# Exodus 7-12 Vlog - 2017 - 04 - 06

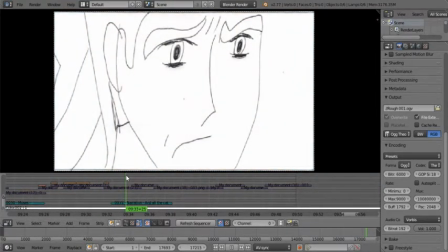(16:49)
It didn't take long, but it was fun to do. And he sends, and they count them. This is one where I also want to use hieroglyphics, because I want to
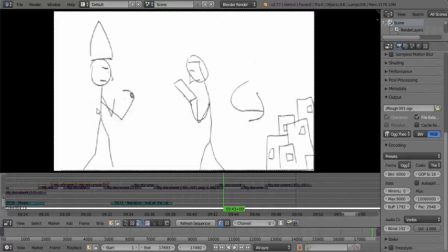(17:06)
suggest what Pharaoh would have done without adding information, because it's not a contradiction, as I talked about in the previous one,
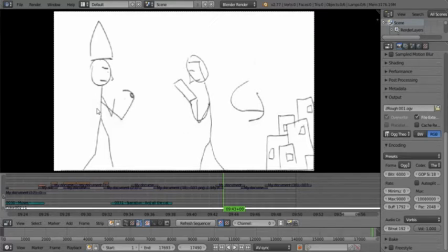(17:22)
where with the hail plague, Pharaoh actually had cattle again, even after all his cattle died in this plague. So it's a very difficult kind of thing to kind of wrap your mind around in a way.
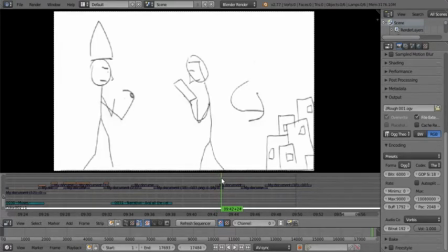(17:37)
But I want to show that Pharaoh would go back and tax cattle and possibly even seize cattle to replenish his own
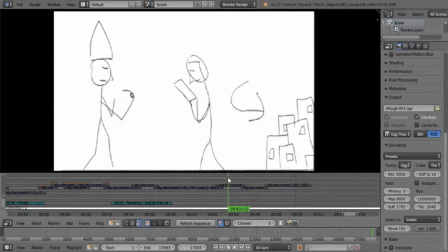(17:55)
lack of cattle. So check the links in the description to the previous post, the previous vlog, and you can find the links to all that information there. So I might shorten this sequence over here a little bit, because I do feel that it goes on for a little bit.
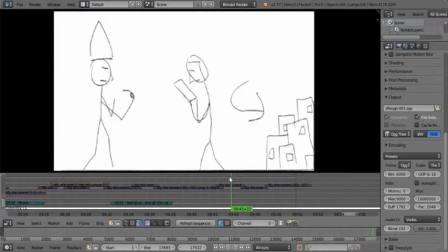(18:14)
So I might take this frame out and just have him, do I don't want to say curtsy. It has to be more like a bow. They did wear skirts, but I don't think they curtsied.
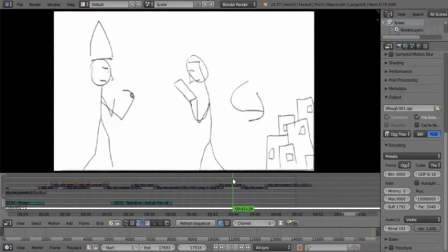(18:30)
So he can just give a bow and head off, So I might just knock this one out and make it a little shorter. And of course, then he hardens his heart, refuses to listen, and that's where we're at.
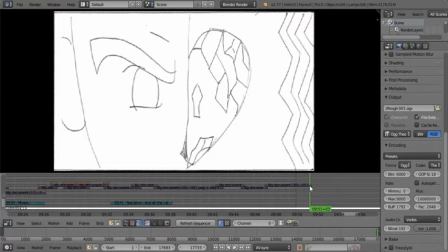(18:45)
So I didn't get to draw any new ones, but this took a long time to do. But it was fun.
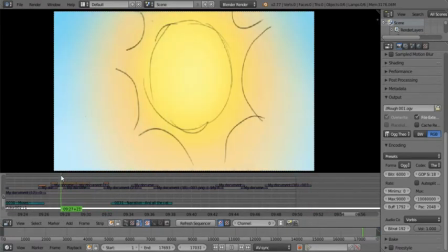(18:51)
So I hope you guys enjoyed that. You can see it as sort of like a quick preview.
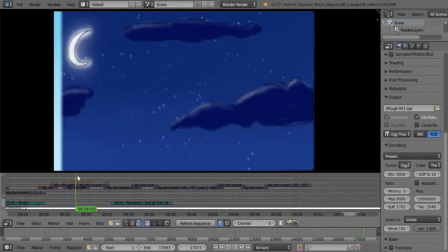(18:58)
Have a great one, and God bless you.